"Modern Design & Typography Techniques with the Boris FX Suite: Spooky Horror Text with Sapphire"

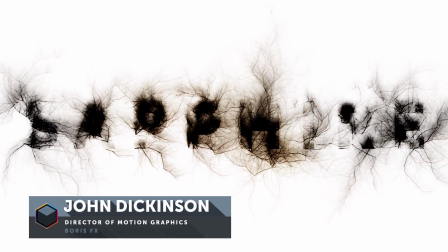(0:00)
Hi everyone, this is John Dickinson from Boris FX. Welcome back to another Sapphire tutorial.
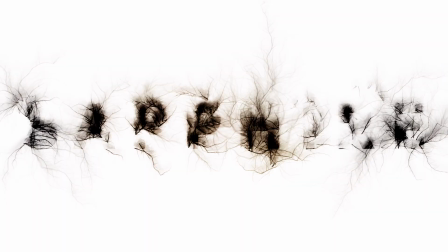(0:05)
This time I'm going to break down how I created this spooky type look using both Sapphire Ultra Zap and Sapphire Brush.
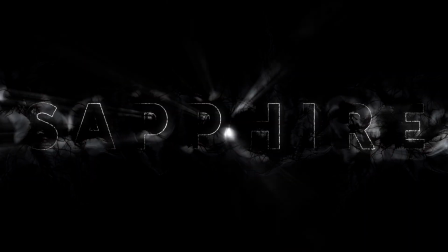(0:13)
And we're going to follow that with something a little different. I'm going to walk you through step by step as I experiment to create this darker variation.
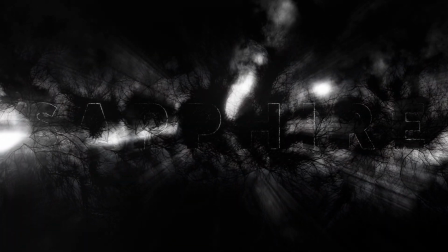(0:21)
So go ahead and download the project file and let's get started.
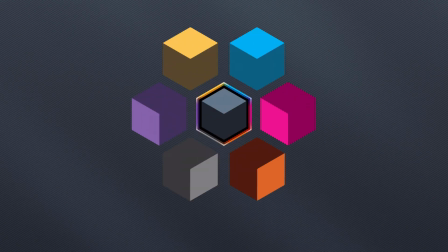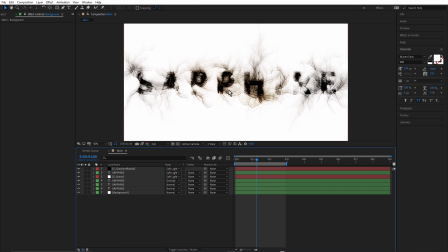(0:31)
Okay, so if you have the project file open in front of you, just follow along with me. And we'll start by soloing the background layer.
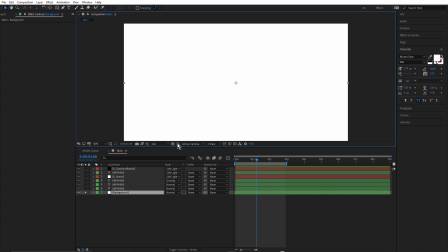(0:39)
The background layer is just a white solid. If we toggle the transparency grid, we can see that is a white solid. Above that we have the Sapphire text. And if you've watched the hot smeared text tutorial, you'll recognize this Sapphire text.
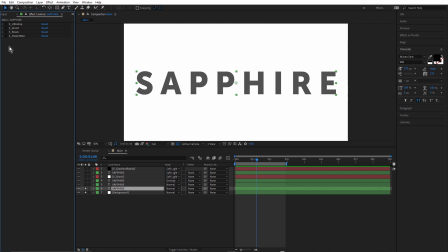(0:56)
Just turn off the effects. This is the same font and text setup that I used in the hot smeared text tutorial. You can see there's a tracking setting of 215. And you may notice there's some transparency there.
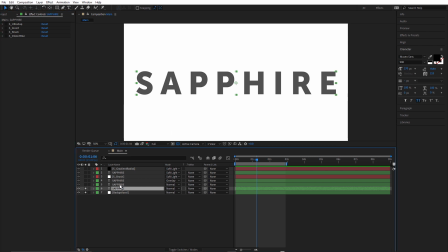(1:11)
Just press the T key. Opacity is set to 68. Okay, so the first effect is Ultra Zap. And if you have watched the hot smeared text tutorial, you may remember that I mentioned I like to start with the S effect,
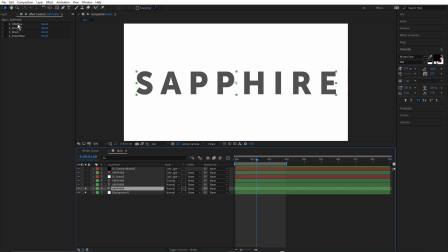(1:28)
which gives me access to all of the Sapphire presets in one place. But in this case, I had to start with the Ultra Zap effect itself because in After Effects, we have the Ultra Zap AE path option, which I've used here.
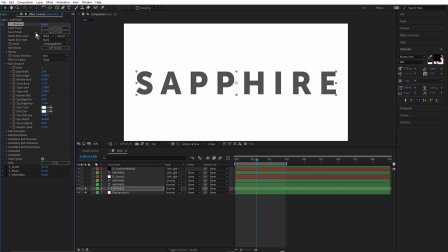(1:44)
This isn't available inside of Sapphire Builder. So I had no choice than to apply Ultra Zap by itself. The key settings to take a look at here are start and end color. You can see I've set those to white. The reason I've set those to white is because I want black bolts.
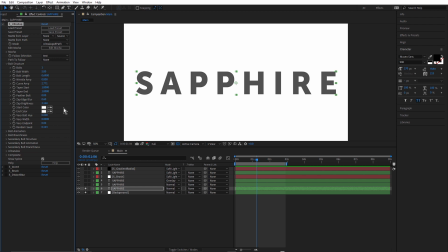(2:02)
I want these to be like spooky black branches. But if I set start and end color to black, Ultra Zap actually disappears. I don't see anything in the comp. So setting these to white and then following that with the S invert effect has the effect of making them black.
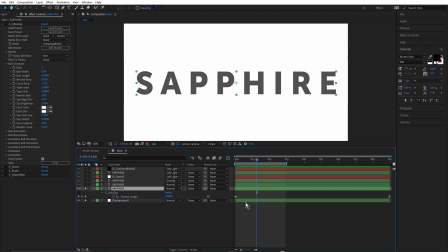(2:20)
If I hit the U key, you can see there are some keyframes for branch length. Let's just turn this on.
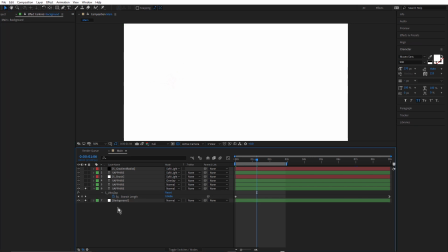(2:28)
And what we might do is just quickly create a black solid just by pressing Control or Command Y. Just so we can see this.
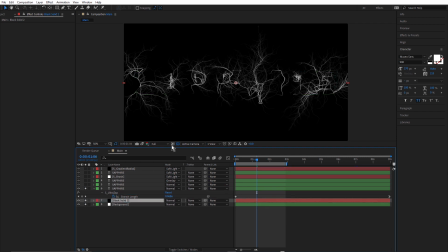(2:34)
Just drag this down here. Okay, so now we can see the bolts and the branches. So there is keyframes for branch length. If you come right back to 0, we're starting with the branches being fairly long.
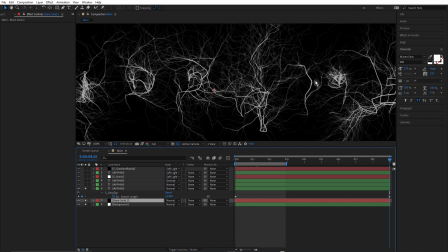(2:51)
And by the end of the animation, you can see they're just slightly longer.
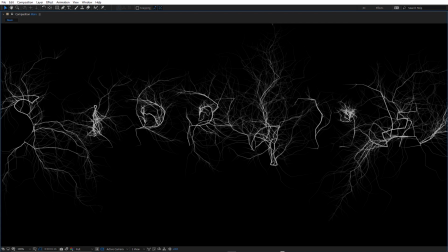(2:57)
So it isn't a really exaggerated movement, but this sort of slow growing of these branches, I think, was spookier than having them just shoot out. We do get this kind of jerkiness in some parts of it, but I kind of like that because it makes it look a little creepier.
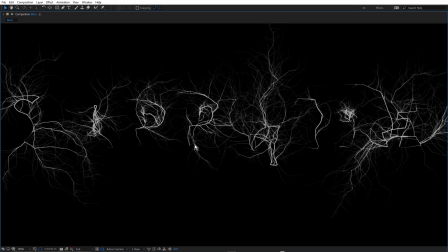(3:13)
See how this one just is almost not moving and then shoots out like that. It gives it that kind of irregularity, which makes it look a little spookier. Now, there isn't any wiggle applied to this, so you can see the bolts are stationary and so are the branches. It's just the branch length that's animated. So let's delete the black solid
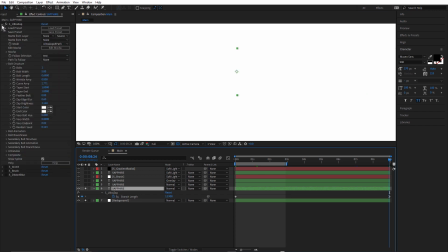(3:35)
and just twirl up Ultra Zap and turn on S invert.
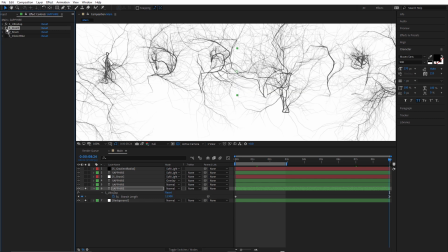(3:40)
And as I mentioned before, S invert's just used to change those white bolts and branches to black.
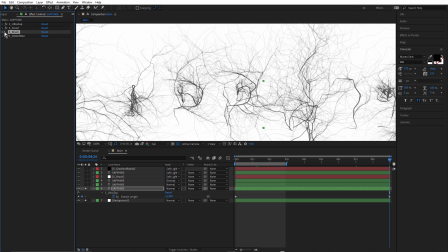(3:46)
All right, that's followed by Sapphire Brush. I'm going to turn that on. This is pretty subtle.
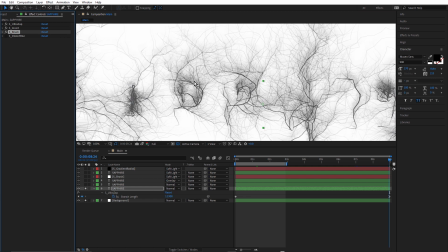(3:52)
Just adds kind of a grey wash to this.
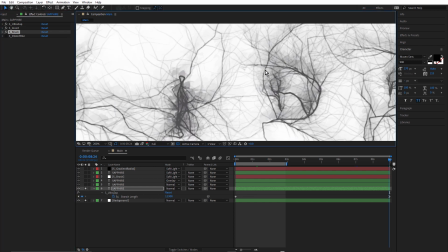(3:54)
You can see there are these sort of painterly strokes applied, and it's most obvious around the areas where the Ultra Zap is thickest.